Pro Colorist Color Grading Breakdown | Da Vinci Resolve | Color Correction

Hey, what's up? So today I'm going to show you how to go from this to this.
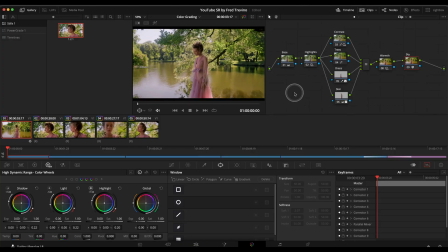0:04 So today's video is going to be a little bit different. Basically, I want to walk you through a grade of mine where I break everything down, show you exactly what I did, just so you can get a little bit of an idea of how a professional colorist might work on something. Some of you may or may not know, but I've been a colorist for over 10 years for Beambox Studio in New York.
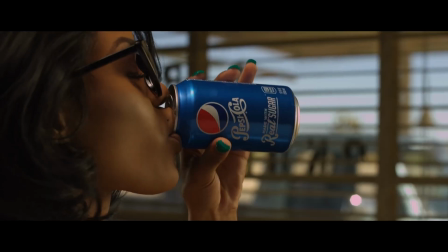0:22 I've graded over 50 feature length films, and I've graded hundreds of short form projects for all kinds of companies,
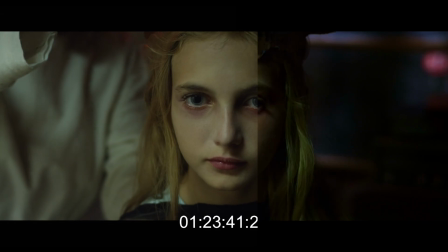0:29 from HBO to Google to Under Armour, ESPN, and tons more. So this, rather than going through and grading it in real time, which usually takes forever, and I find most people, you know, find a little bit boring and don't want to spend 45 minutes to an hour watching a video. Instead, I graded it ahead of time, and I'm just going to show you step by step what I did for this grade. But first off, I want to go over, you know, a little bit about the footage. It's definitely, footage looks good to begin with, but it is very compressed files. It's H.264 files, which are a little bit of a problem. It makes things a little bit harder to do. Also, the footage is not shot flat or log. So you'll see a little bit of, you know, what can be done with footage that's not totally flat, totally log as well. And then the look that was wanted for this is definitely something that's more on the prettier side, that's a little bit, you know, very natural, organic looking, a little bit cinematic, which you hear all the time with every single prompt you might get for a project. And basically something that looks very light and friendly. It kind of matches with the footage. So without wasting any more time, let's jump right in.
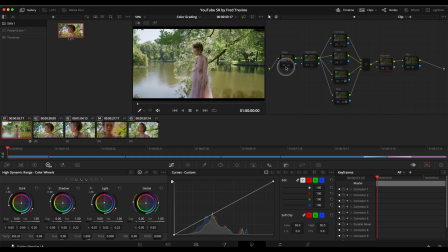1:45 Okay, so here we are, and just to get started, I want to show you, this is the scene here, and we have the node tree that I created to show you. And so what I'm going to do is I'm basically going to go through each one of these nodes and try to explain what was done for each one.
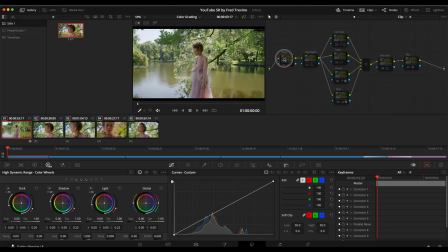2:04 Okay, so the first thing I did on this node here, which I just named base, is I just did a basic correction. And I just made adjustments to the lift, gamma, and gain, which is a typical thing. And that initial adjustment looks like this.
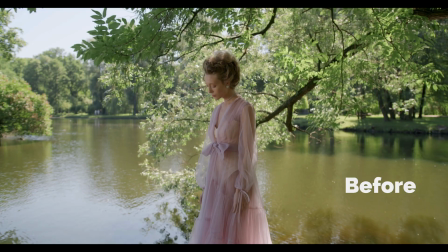2:19 There we go. And I'm going to go before, after, very basic adjustment.
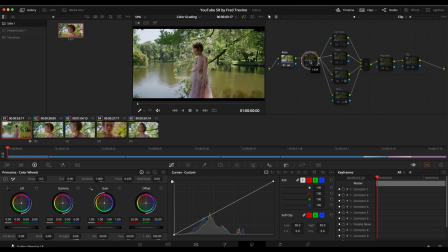2:27 And then from here, what I did is I called this highlights. And I did this one in the HDR adjustments just so that I can select very specific part of the image, because like I was saying before, the prompt for this is that they wanted a very kind of pretty,
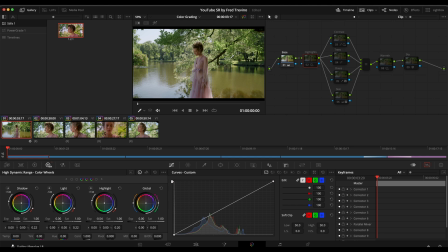2:44 natural, organic, kind of cinematic look to it. And these highlights here seemed a little bit too bright for me. So what I did is over here in the HDR highlights, if you click and hold here,
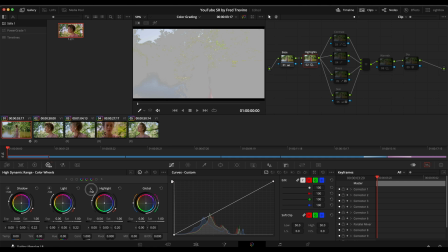2:57 now that it's on, you can see that if I click and hold on highlights, it shows you what part of the image was affected. And what you can see is just the sky there in the top left, the reflection on the water, the highlights in the leaves.
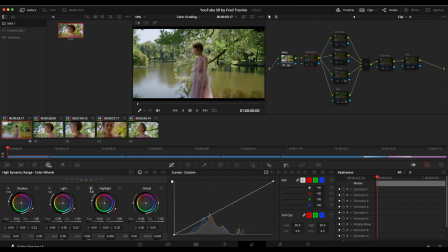3:11 You can see there. And again, this is the before and after.
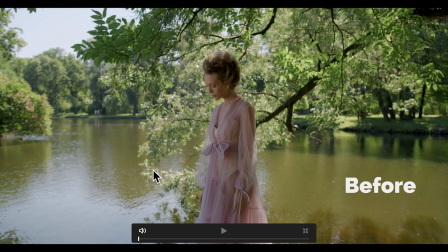3:18 Before, you can see it was a little bit brighter over here. This is a little bit brighter, and the highlights over here in this area. After, before, after.
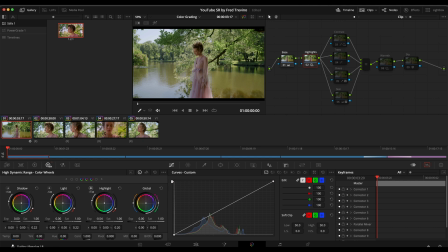3:29 Okay, and again, color correction a lot of times is, you know, it's never really a single node where you're going to see this dramatic difference. It's building on small details that by the end, you end up with a great looking product. Okay, so again, I've just done the base, the highlights, before, after.
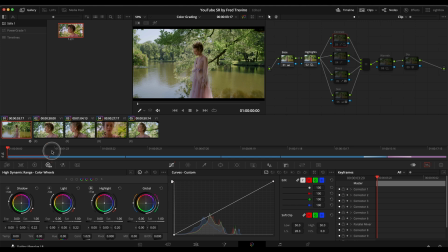3:48 And then from here, what I did is, again, in the HDR window, color wheels, I just very slightly tweaked the contrast to kind of bring a little pop out of the image. And then also here in the curves, I adjusted the low soft.